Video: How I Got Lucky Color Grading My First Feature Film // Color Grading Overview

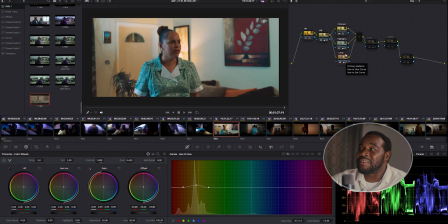This is a really lucky thing per se, because none of this is coming from the foundation of I knew what I was doing, because clearly looking back at it 7 years later, I didn't know what I was doing, but I was getting a decent image response on the screen.
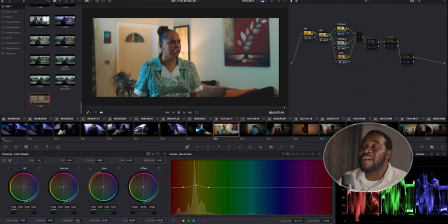And really and truly, that has to come down to the reality that I was using ACES. Because if I had made these same adjustments, having tried to create my own Rec 709 conversion by using contrast and saturation,
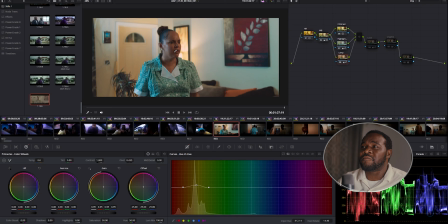this would have broken and this would not have, held up as well as it did. So a good transform, a good log to 709 transform will save bad grading. I mean, you could still make them look bad.
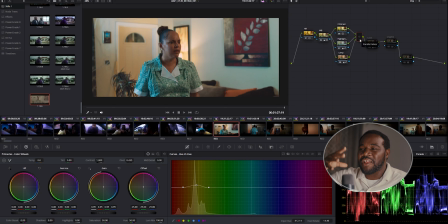They have certain guardrails in place that tries to clamp values or roll values off that you might be pushing too far.
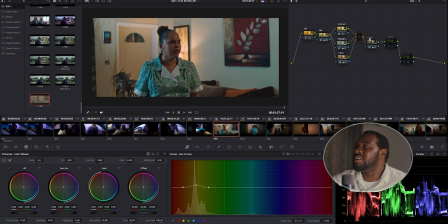So here I introduce look. I call this look. What did I do in look? So in look, we reduce brightness again. I clearly did not like the brightness.
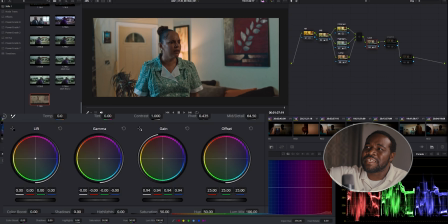I was clearly trying to adjust the brightness. It seems as if I really wanted the background that was really bright to just get darker. And I probably wanted some light on my character. And which is something, would be simpler to do while shooting.
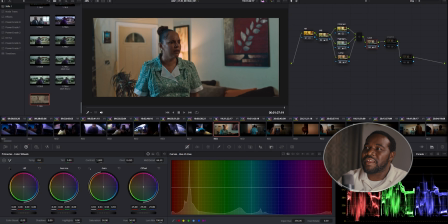But here I am in the grade, trying to make that happen. But we're getting good results, right? So it made it darker. Let's see. I see we also have a curve effect going on. So let's check that. Ooh. So this is what I'm talking about when I said I did some counterintuitive curve adjustments.
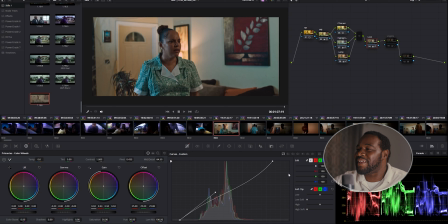So this was back in my day when I used to use editable splines. And someone taught me this. A local, one of my friends actually, he worked on this film. They went to a Resolve conference
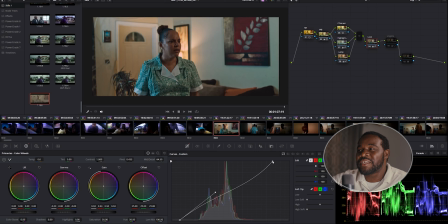and the instructor taught them that you can move the slider in this direction, right? Because typically you only go up and down, but he taught them you can go like this.
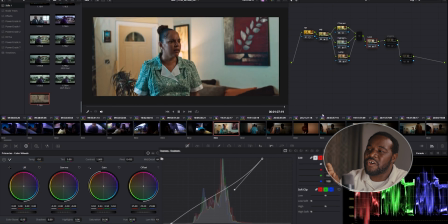But that will break your image because you're intentionally clipping your highlights essentially.
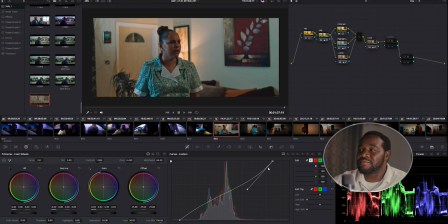Sorry. So back to the actual normal image, didn't go back far enough. But all in all, the look node made it a bit darker, and I have this counterintuitive contrast slider going on.
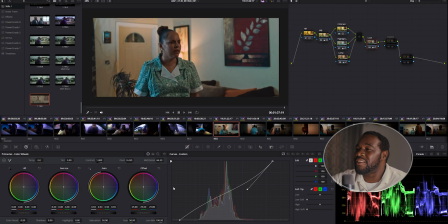And to end it, it's crazy that in the look node, I did not have any color stuff. I do have a mid-tone detail going on though, which is interesting that I just have an overall mid-tone detail going on.
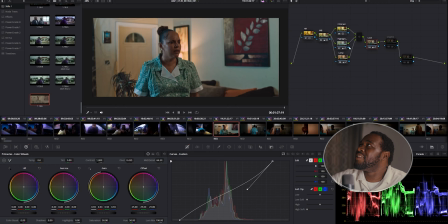I wouldn't do that today, but that's what I did here. And now we have a vignette.
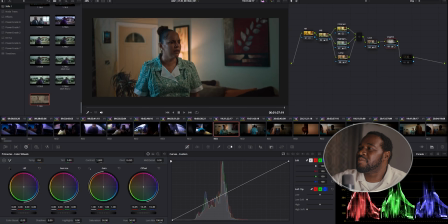Okay, so our vignette put some focus around our character. So it really helped me to knock down those walls. I actually can remember creating this and like introducing this vignette here and thinking,
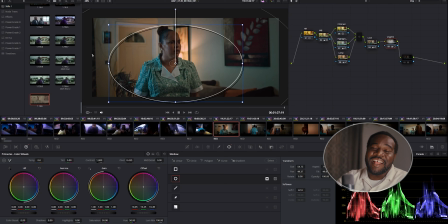wow, that looks so much better. And it actually does, but it's just, I really love vignettes. Vignettes are nice, especially when you can use them well. So after the vignette, it looks like we have one more node, and yep, as I suspected,
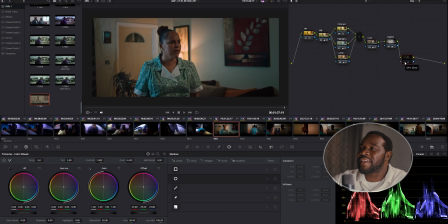it's our glow node, because back in this day, I really loved using the glow effect. And it just does a nice subtle shift before, after,
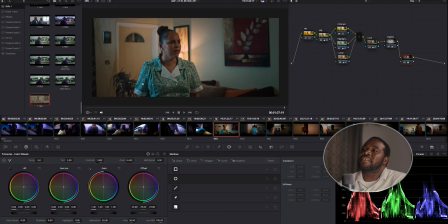just adds a little bit more brightness to our character's face. And so that's how I graded this shot. And again, I like how it came out. This is still a pleasing image to me today. Now let's take a quick look at what I would do today.